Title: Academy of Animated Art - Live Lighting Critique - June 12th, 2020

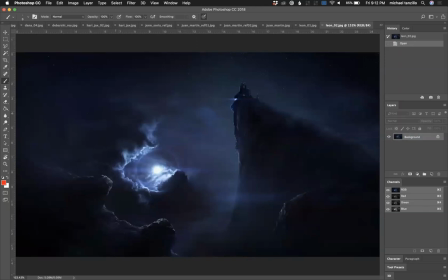a couple reference like this is newer reference i think um and just looking back at this one
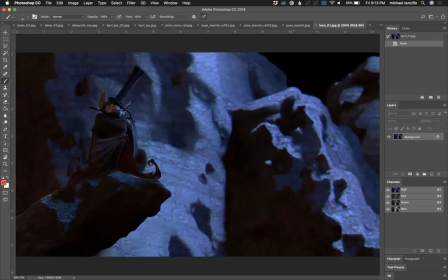um my first gut instinct when i look at this is the background feels a little bit low res to me it feels like this is uh uh it feels like it's stretched out i feel something like pixelation in there it feels like it feels a little bit like a um a low res jpeg um
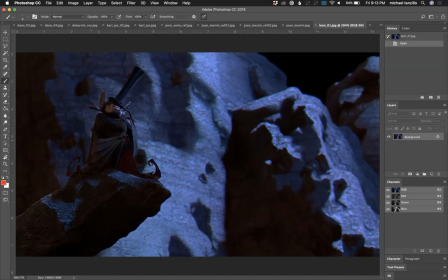and then the character is starting to look really nice i think the values of the character are looking really good. I like the darker chest. I like this shaping up along here. I like the subtlety of the blue light here and just kind of creating some shaping on this crag. And I like that.
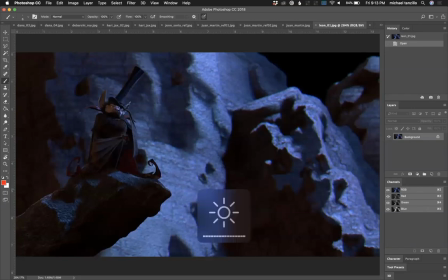I like this value in the bottom here where it's starting to get dark down here towards the base, but there's a little bit of fill value in it here. Where in the background, like all this stuff is kind of going super dark. And in reality, the background, the dark points in the background would actually be lifted.
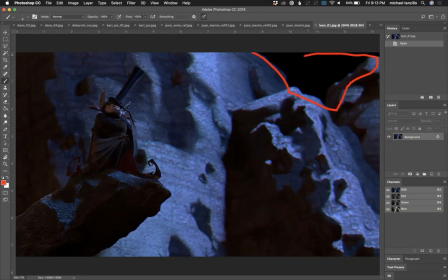Additionally, we're kind of seeing a black hole up in here. That's kind of feeling like it's the end of the space a little bit. So I would either put like some sort of sky or just something to indicate an extension of the space back there.
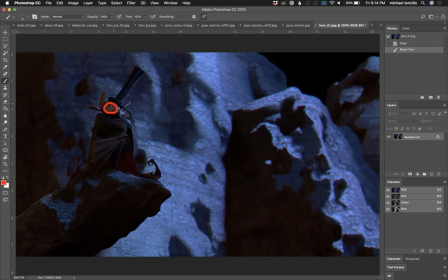I like this warm, cool thing on the face. This side could possibly come down just a touch, but I'm liking the structure that you're starting to build here. And I think that's looking really nice. I like the way this dark shape kind of frames him in you know what i would almost do i would almost because like this light is kind of
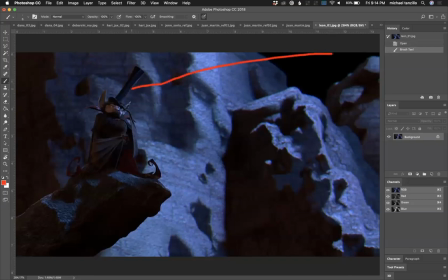hitting all the way over here i would almost create like a beam of light or something that kind of leads us to him and just darkens all of this area down here and up here or something like that make it softer so it's not quite that obvious but like really kind of zero this in i think that might help out a lot.
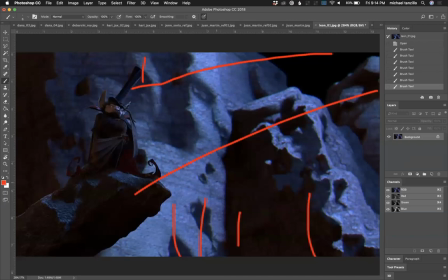The BG is a geo with blur. Yeah, so I don't know what it is. Maybe it's just the texture on it. But like this looks nice and detailed. The detail on this feels much, much bigger. And it feels like, yeah, like the scale of these feels very different. So maybe it's just a matter of scaling down the texture back there.
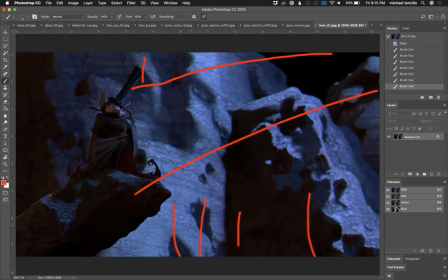And oh, and I also saw that you said that you need to collaborate with animators if you're if you join the not to plug our courses if you join the uh lighting for animation bundle we have a collaboration with uh anim school students so they'll occasionally send over some of their work and
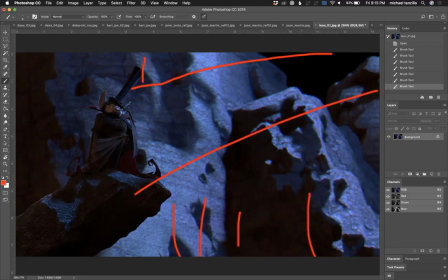we will so we'll have some animation for you if that's what you're looking for um but yes but just watch out for these super darks so um let me show you this got you on because this is kind of what i'm talking about is as things go back into space see if i can find a quick reference
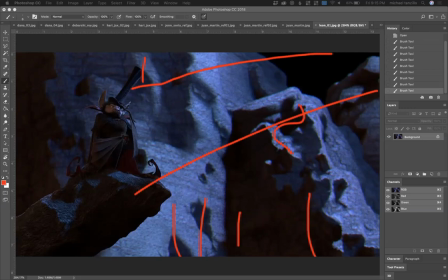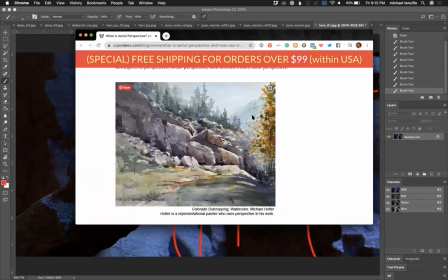um oh so as things go back into space you'll see they'll get um less contrasty less detailed and the dark values really get
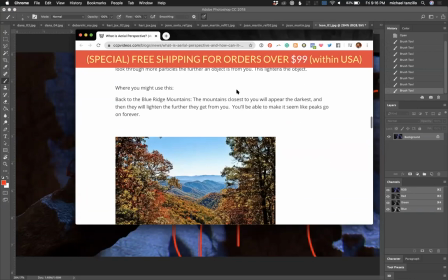lifted like something like this like where this dark value is much more lifted than what we see back there same thing here and so what we're seeing on yours is
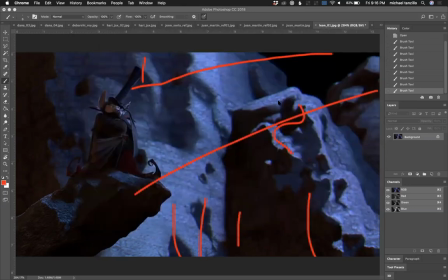kind of the opposite where this is actually getting darker than this and we want to flip that because then it just, it throws off the scale a little bit. But yeah, I think you've made some nice progress from the last iteration. I'd like to see, I'd like to see it keep going because we have, let's see, what's the date today?
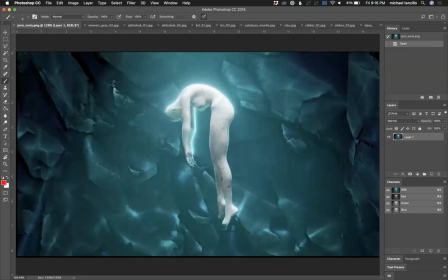12th, we're not even halfway through the month yet. And I think you can, yeah, I think you got a good thing coming here. Let's see, I lost my Chrome. All right, let's see who else is on here. I'll check it out, cool, thanks. Yeah, my pleasure.
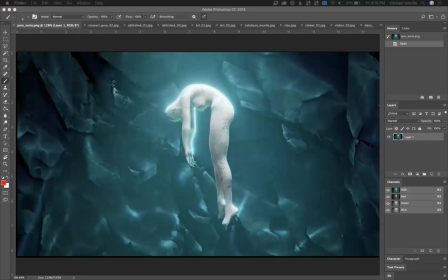Dana's here. Dana, we are going to go ahead and take a look at yours.
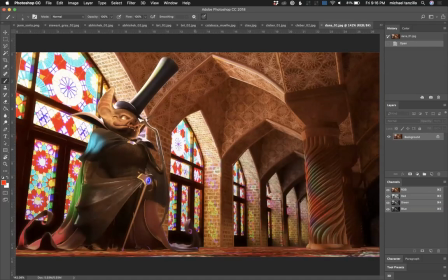So we've got Sir Rotundus Desmondus Rotundus. I pronounce his name differently every single time, I swear. I got to figure it out. Let's see. So we've got this render here.